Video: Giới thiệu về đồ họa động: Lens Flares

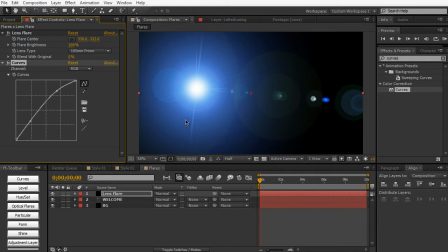4:08 So we kind of need to fake that alpha or fake that transparency, so we need to blend our lens flare in.
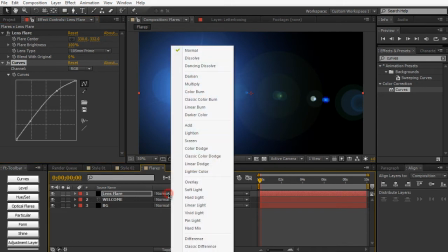4:15 And for this particular example, I'm going to use the screen blending modes.
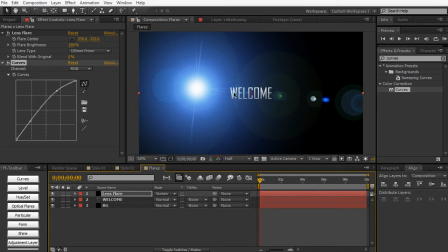4:20 So now it kind of just screens the black, it gets rid of the black, and just leaves the lens flare remaining so we can see our text. But additionally, you can use the add blending mode as well. And we'll be discussing the difference between add and screen in a future tutorial.
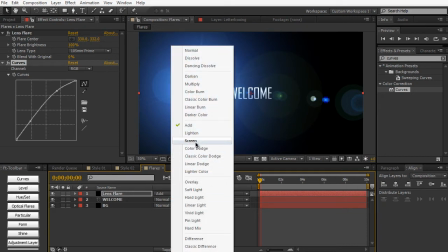4:36 But for this demonstration, we'll be using screen just because it blends a little bit nicer in this particular demonstration.
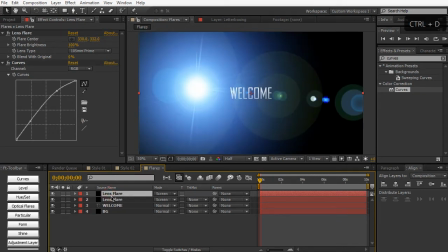4:42 And then we're going to duplicate this lens flare layer. Control Command D, and we'll just move it to the right side.
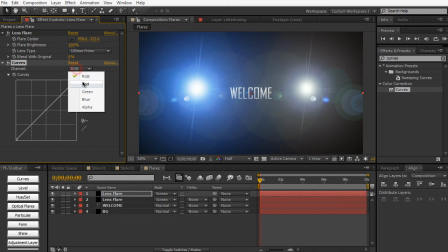4:50 And then we can reset the curves, and we can make this a red flare. So just pull up the reds,
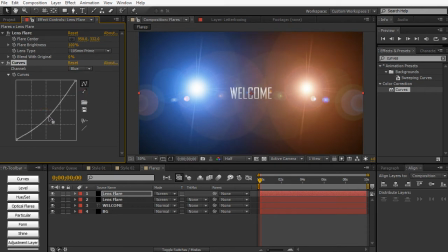4:58 decrease the blues, and play around with the green. So get something like that. And then we can apply another contrast boost.
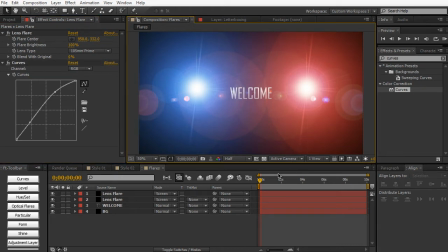5:14 And as you can see, we created two separate lens flares here. So let's go ahead and start animating and creating the first scene here. So this is just some simple opacity keyframes. So we're going to kind of adjust the position a little bit.
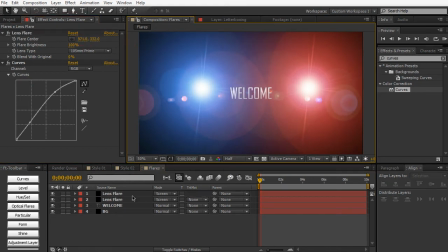5:32 Maybe like that. And then we can start animating this thing. So let's select our lens flare here. Hit a keyframe for flare brightness, as well as for the second one. And then we can hit U on the keyboard to show all the keyframes or parameters for the lens flare.
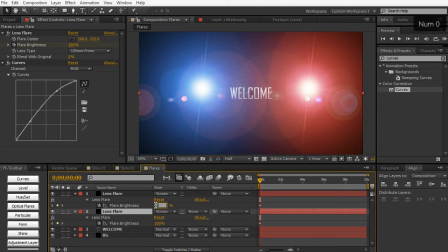5:49 And then we can just change the default value to 0, 0. So we start with nothing.
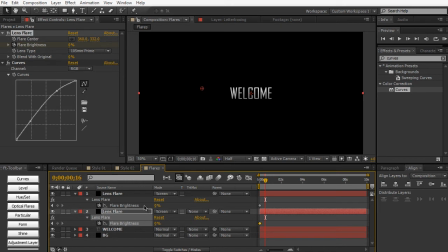5:54 And then as time progresses, we're going to pull up the brightness pretty high,
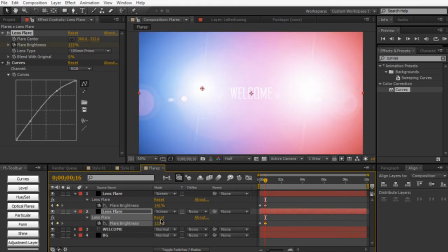6:04 so that it's going to hide pretty much our text. So you kind of want to blow it out just a little bit.
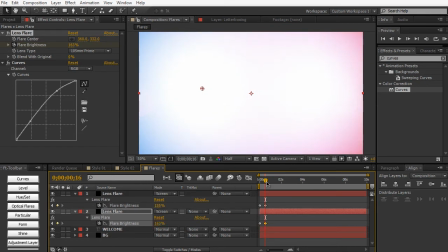6:14 Around there. And then we can move forward. And then we can hit a keyframe for both lens flares, so they stay the same. And then it's going to fade out. So back to maybe 100% here and 120% here.
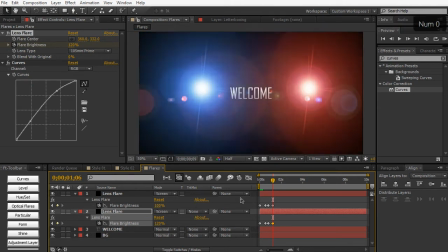6:30 So what we have is a simple flash.
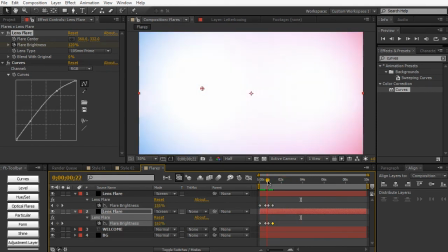6:36 So as you can see, once our animation is done, our lens flare is just kind of staying static.
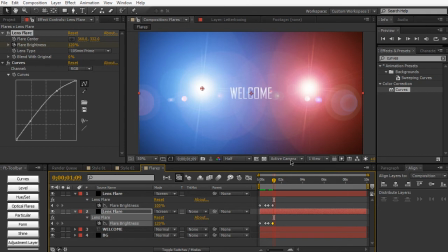6:41 It's not really flickering, it's not really moving, it's just staying still. And that's a really huge problem. You can animate the flare brightness manually in this particular case. But again, like I said in a future tutorial, I will be taking a look at how to kind of add some more features to this lens flare and how to add some nice flickering options to this.
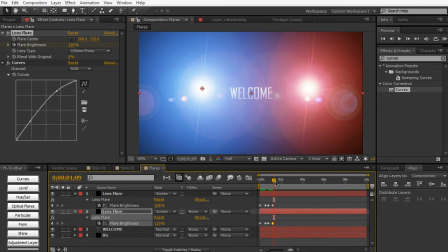6:59 But for this demonstration, we'll just leave it as is. But if you want to add some flicker, you could manually do it using keyframes.
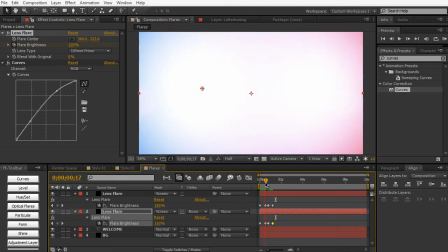7:07 So now that we have that set up, let's go ahead and trim down our text a little bit. So right here, we don't want any text until it finishes flashing about right here. So we're going to trim our text down. So we have no text here.
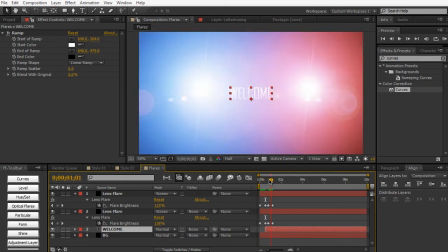7:20 And then once the initial flash bursts, you're going to see our text. Maybe right here.
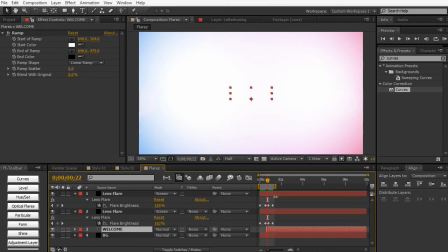7:31 So if I just trim this down a little bit and trim comp to work area.
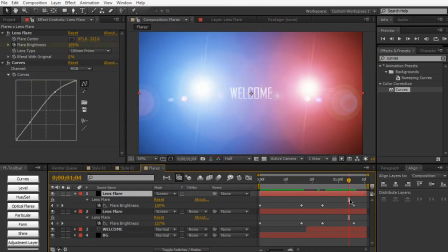7:39 So that's just a really quick and easy way to kind of reveal your text or your logo using lens flares. A lot of times in motion graphics, we use lens flares to kind of reveal something or kind of add some ambient lighting. We're not really trying to make it obvious, but in this demonstration, it's just to reveal our text or our logo.
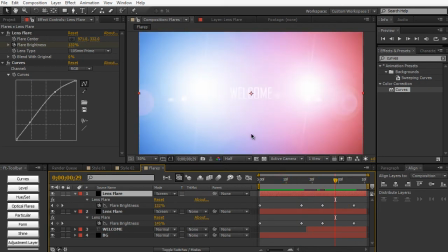7:55 So just a quick way to take a look at it. We can actually create the second scene very easily by creating another new composition.
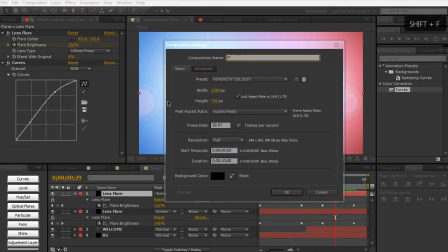8:04 Call this Flares 2.
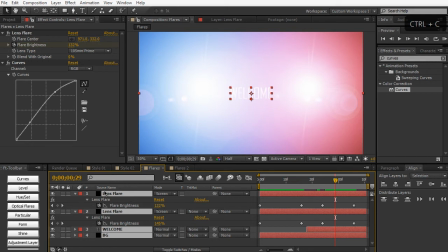8:07 And we're just going to copy all of the keyframes and all the layers and all that stuff into our second composition here.
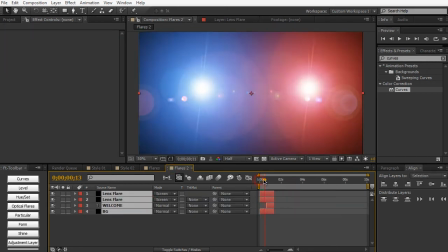8:14 So this is the exact same animation as before.